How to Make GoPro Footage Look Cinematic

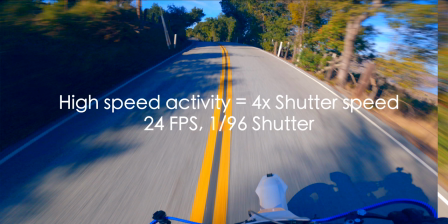249s
What I have found is that for activities such as skiing, motorcycle riding or surfing, the best setting is to have the shutter speed at 4 times the frame rate. This way you get natural looking motion blur, but just not too much.
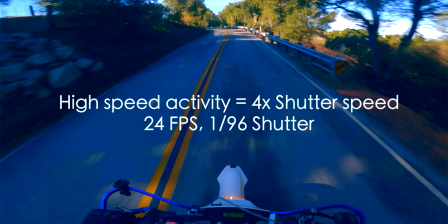263s
However, at 24 frames per second, this does not always work well with the stabilization software in the camera,
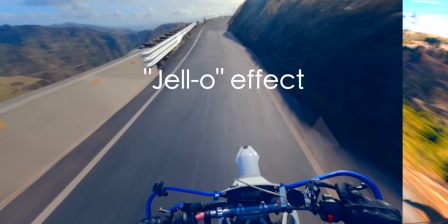269s
nor if we try to stabilize it in post-production, where we get this yellow effect at times in the video.
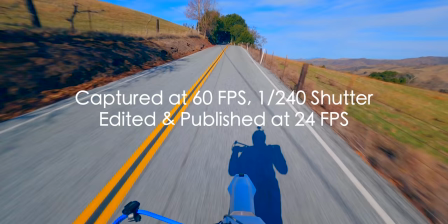280s
What I have found is that 60 frames per second and a 240 shutter speed creates the desired
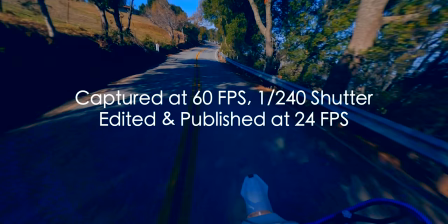285s
motion blur while providing the software with enough frames to work with for high speed activities.
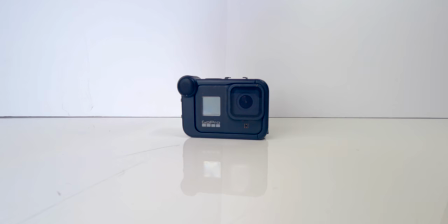291s
This is a compromise, of course, as displaying 60 frames per second at 24 blends some frames.
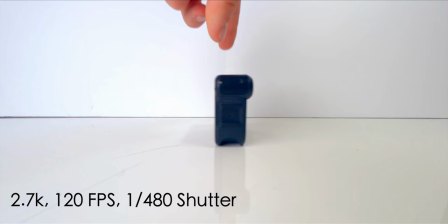297s
To get smooth and sharp slow motion footage, I have found that a shutter speed at 4 times the frame rate produces the most natural looking motion blur for high speed activities.
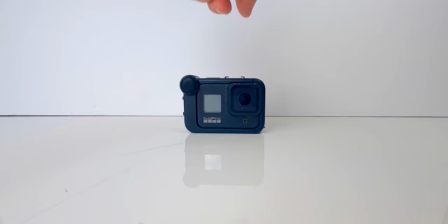308s
If we would have a shutter speed of only 2 times the frame rate, we would get way too much motion blur when replayed at 24 frames per second.
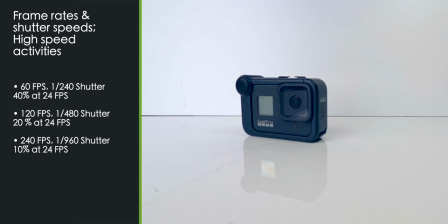316s
So, if you're recording at 60 frames per second and plan on slowing this down by 40% in a 24 frames per second timeline,
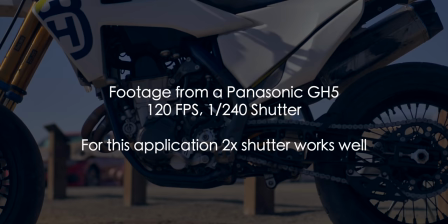325s
you want a 240 shutter speed. As you have hopefully understood by now, this depends on what you're shooting specifically.
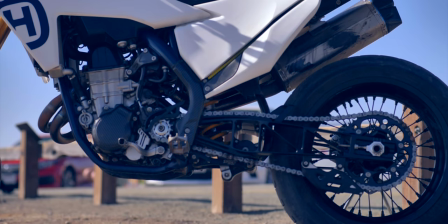331s
What is important here is that we understand how shutter speed relates to frame rate and how this is affected by our replay speed.
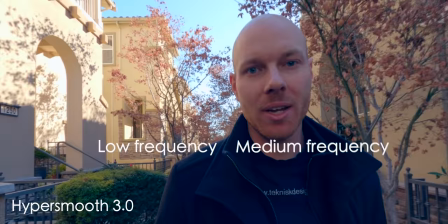339s
The stabilization software available with the camera and in post-production is generally really good at handling low and medium frequency vibrations.
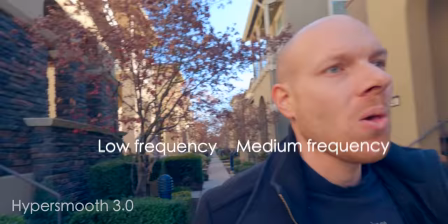348s
Let's try that out.
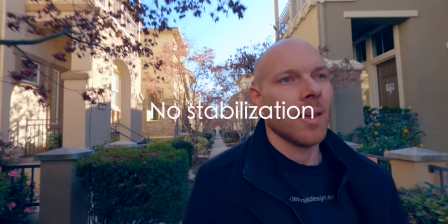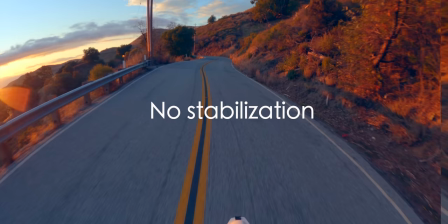And what the current stabilization software really can't handle is high frequency vibrations.
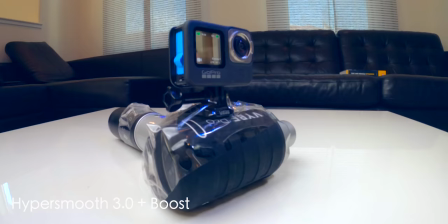372s
Let's try that out.
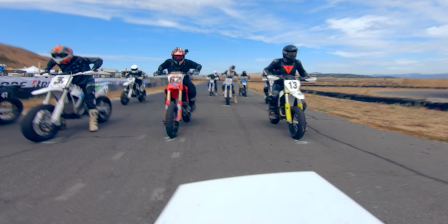379s
So in order to mitigate this, we have to consider where we're mounting the camera and what type of a mount we're using.
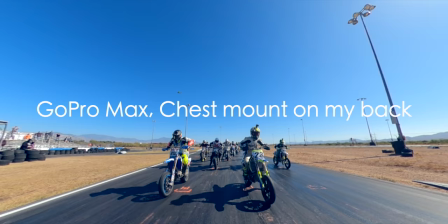A simple way to make sure that the camera never sees those high frequency vibrations is to mount it somewhere on your body.
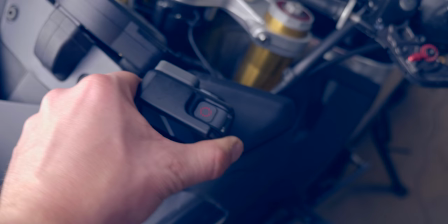400s
I really like to use the chest mount. Another safe bet is to mount it on top of a helmet.
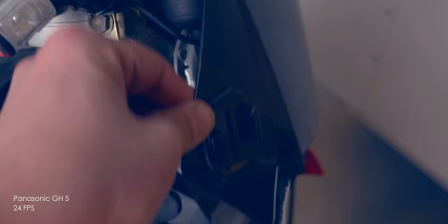406s
Wherever you mount the camera, you should definitely grab a hold of it and just make sure that it's not going to be flopping back and forth.
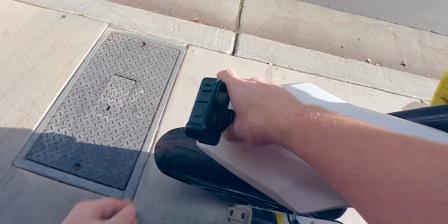412s
When mounting directly on top of something like a motorcycle, it's also important that we consider what type of a mount that we're using.
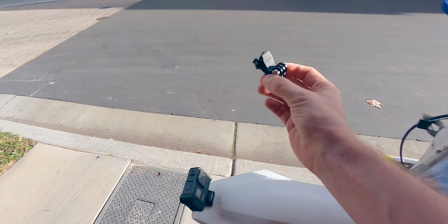418s
I've found that these really short mounts with the lock-in feature is really good at mitigating medium frequency vibrations.
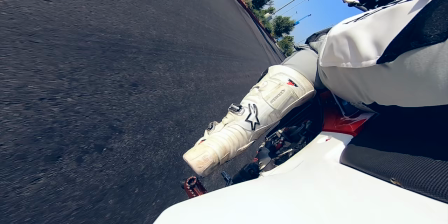425s
I have also found that the suction cup mount can to some degree mitigate high frequency vibrations.
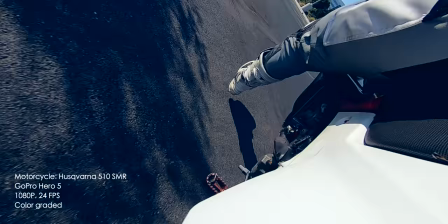431s
This also depends on your specific application.
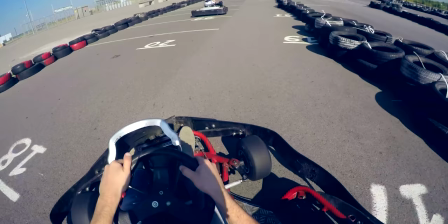434s
Some motorcycles vibrate more than others, and for example mounting directly to the frame of a two-stroke go-kart is probably not going to be a great idea.
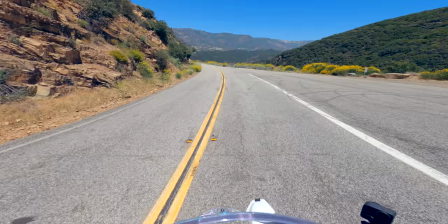443s
Simply try out different mounting positions before running the camera for any length of time.
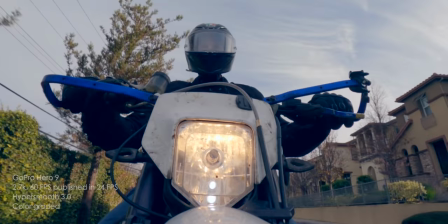448s
For example, I tried out mounting a Hero 9 directly onto the front fender of my Husqvarna 701.
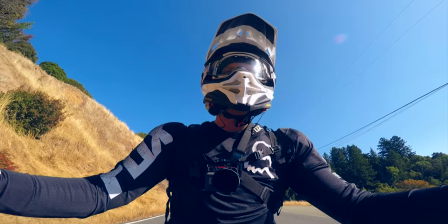454s
And the stabilization does work pretty well. What about gimbals? Well, before the Hero 7, I experimented with a bunch of different gimbals for motorcycle footage. Both single-axis ones, and multiple-axis ones. And really, the single-axis ones were the only ones that kind of made some sense.
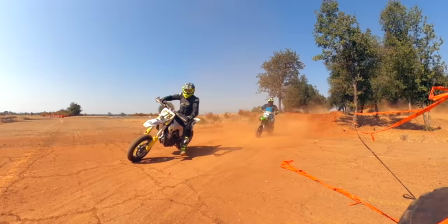470s
But sometimes they got stuck at different angles, and then you got useless footage. These days, I don't use gimbals whatsoever. In any environment that you're shooting in, there's going to be a contrast between the highlights and shadows.
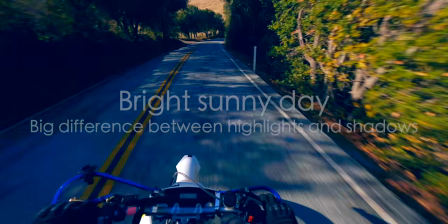484s
On a bright sunny day, the difference in light intensities between the highlights and shadows is going to be much greater than say on an overcast day.